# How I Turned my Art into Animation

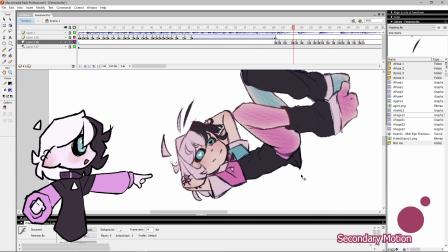[4:16]
I do this for every limb, just rotating them slightly to follow the movement with that secondary action.
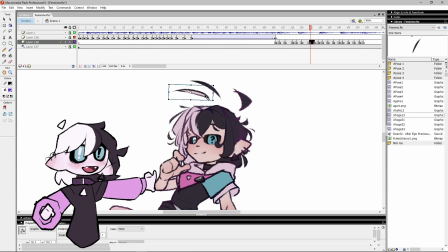[4:22]
For soft objects like the hair and skirt, I do the same thing, secondary action just dragging slightly behind the body.
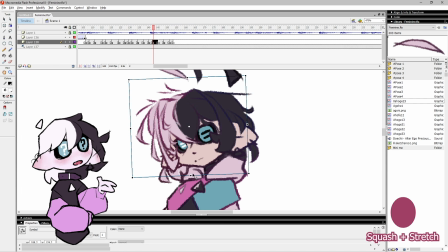[4:29]
Plus, I add some squash and stretch. When the hair is being dragged down, I stretch the object down and squish it in slightly.
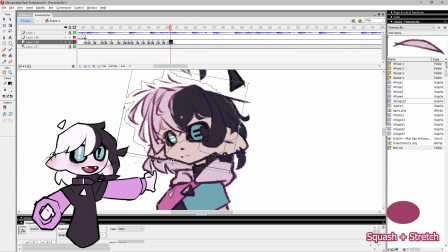[4:37]
When it's bouncing back up, I squish it upwards and stretch it out sideways a bit. This adds so much bouncy character to the movement, I love it so much.
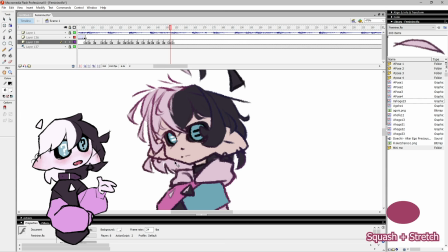[4:45]
When squashing and stretching, it's important to remember that every object must always maintain its mass.
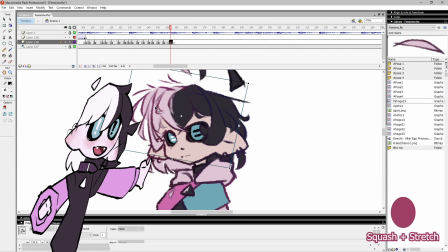[4:51]
If you stretch something down, you must squish it in, and vice versa. So when it's squished up, you must stretch it out.
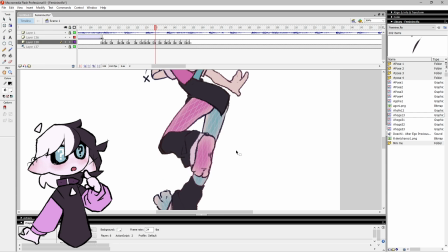[4:59]
That's all there is to it. I just repeat this for every pose, making sure nothing is jittering around, she follows a curve, the movement is smooth,
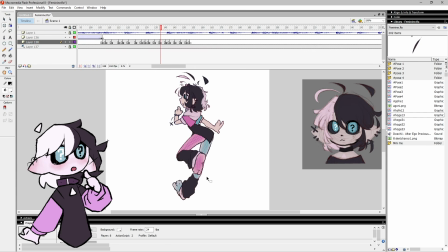[5:07]
and it feels weighty and the momentum is satisfying.
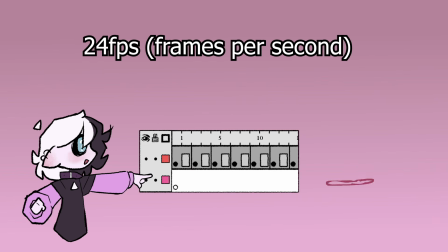[5:12]
This is animated at 24 frames per second, mostly on 2s and 3s, meaning each keyframe holds for 2 or 3 frames. A lot of people think you need to animate on 1s for smooth movement, but animating on 1s can actually make your animation way more jittery.
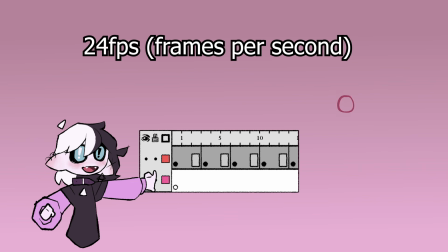[5:27]
I like to keep the frames as spaced out as possible to avoid jitter and keep things simple.
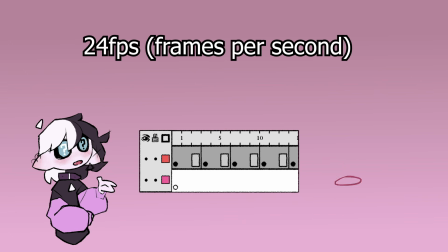[5:32]
If you think it looks choppy, you can always add in-betweens later. If you don't have a timeline like this in your program, I'd suggest turning the frame rate down to 12 frames per second,
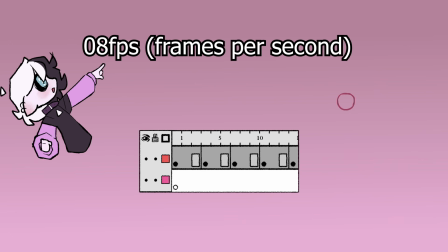[5:42]
just like animating on 2s, or 8 frames per second, which is like animating on 3s.
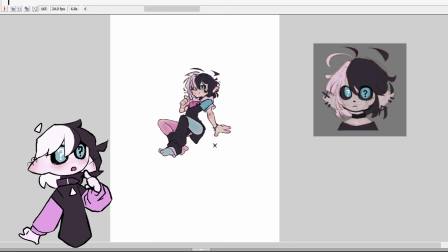[5:47]
When I finished animating Bean, I decided to add a second character at the end to catch Bean before she hits the ground.
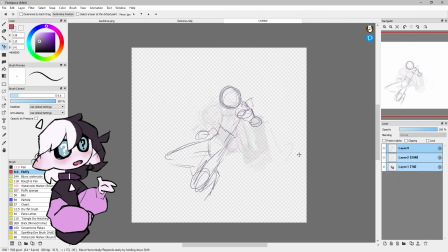[5:54]
For him, I followed the same steps, sketched him out, broke him up into pieces,
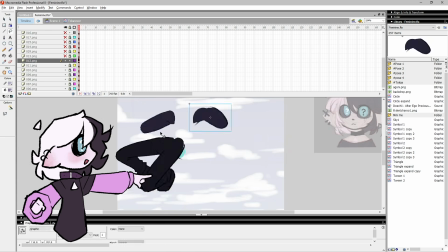[5:58]
imported him into Flash, organized all his layers, then I started blocking.
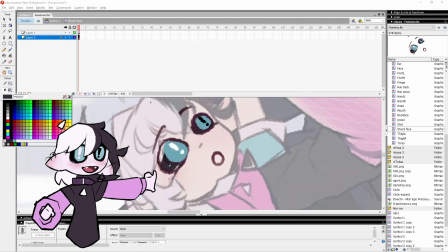[6:03]
Since I wanted Bean to be in a different position in this scene, I mixed and matched pieces from all 4 of my puppets to create a new pose without having to draw anything else.
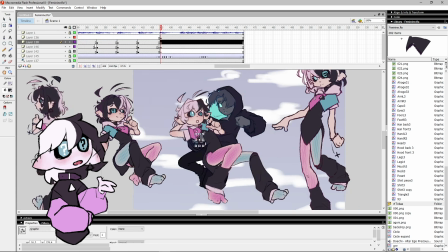[6:12]
Because of this, one of her feet ended up being backwards, but I'm sure nobody noticed.
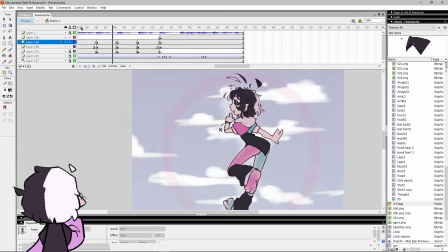[6:17]
I bet you didn't notice the backwards hand in this pose. This scene has Tokarev holding Bean, so I had them move together.
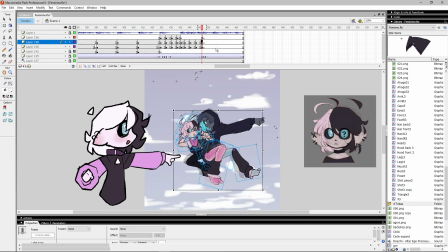[6:24]
But I made Bean drag behind just a little bit, treating her similarly to the secondary action we talked about earlier.
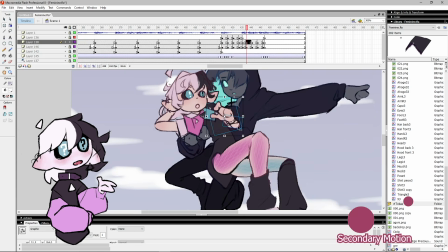[6:31]
Then I animated the details like before, using the principles of secondary action and squash and stretch to create weight and momentum.
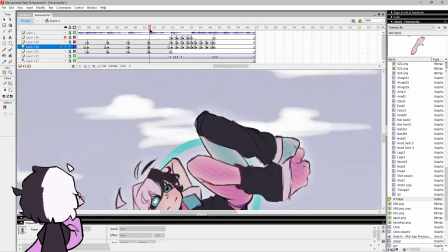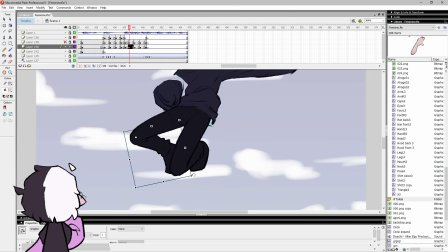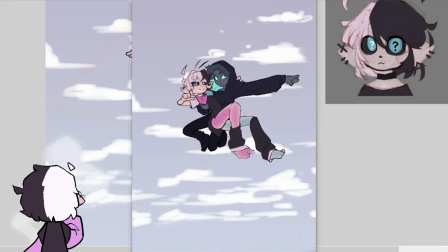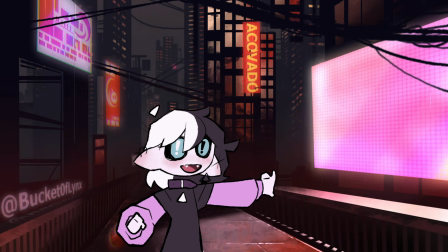[6:57]
Hey, I'm not sponsored, but I really wanted
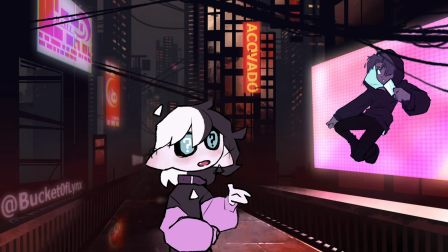[7:02]
to let you know that Tokarev, the owner of this character who shows up at the end of this animation, has a plushie on pre-order right now,
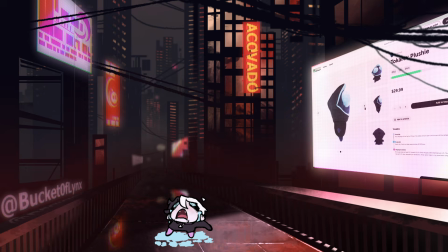[7:11]
and I really want it, but they don't have enough pre-orders yet. So if that looks interesting, I'll put a link to that in the description as well.
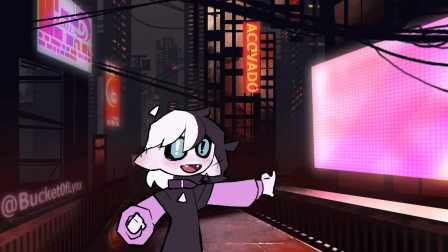[7:19]
Not sponsored, I just genuinely really want this plushie to get made, and I want your help.
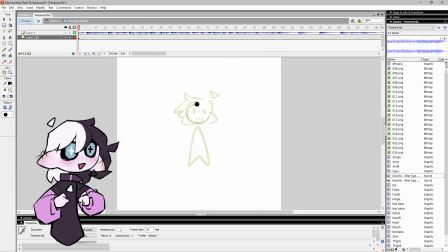[7:24]
Okay, thank you, bye. Bonus! For the intro, I made a mini puppet for my mini-me.
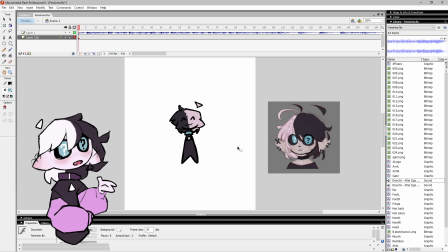[7:30]
I used exactly the same techniques, just on a way simpler character. I used a lot of squash and stretch as the little mini bean bounces around.
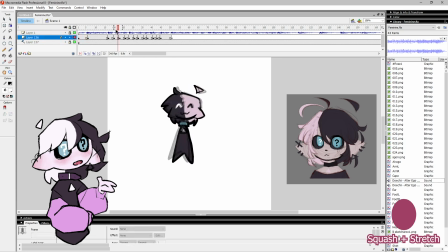[7:38]
This adds a lot of energy and personality to the movement, since the legs don't actually move.
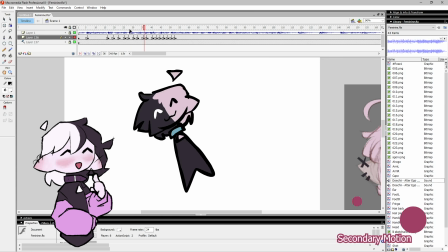[7:44]
Then I went back through and added secondary action to the little details to make it feel more fluid and bouncy.
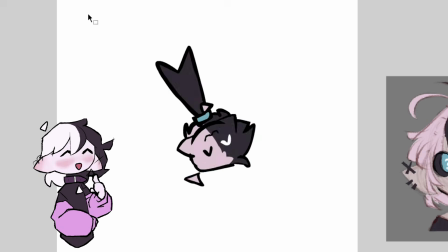[7:50]
It really is simple, but just this little bit of extra movement can really improve the quality of your animations by a huge margin.
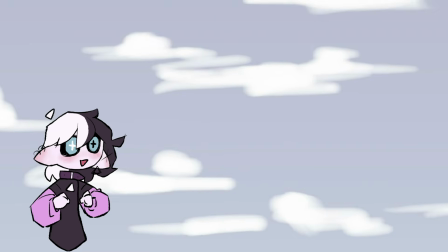[7:57]
And that's the final animation.
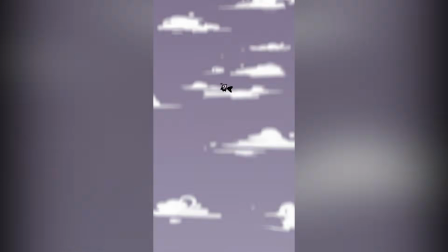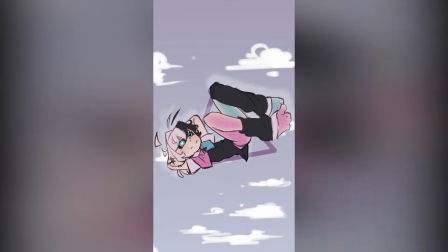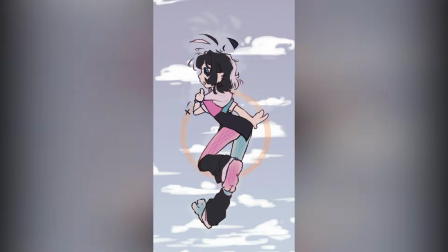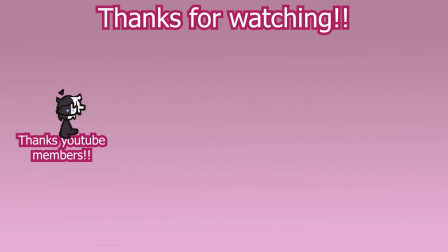[8:22]
I hope you enjoyed this video.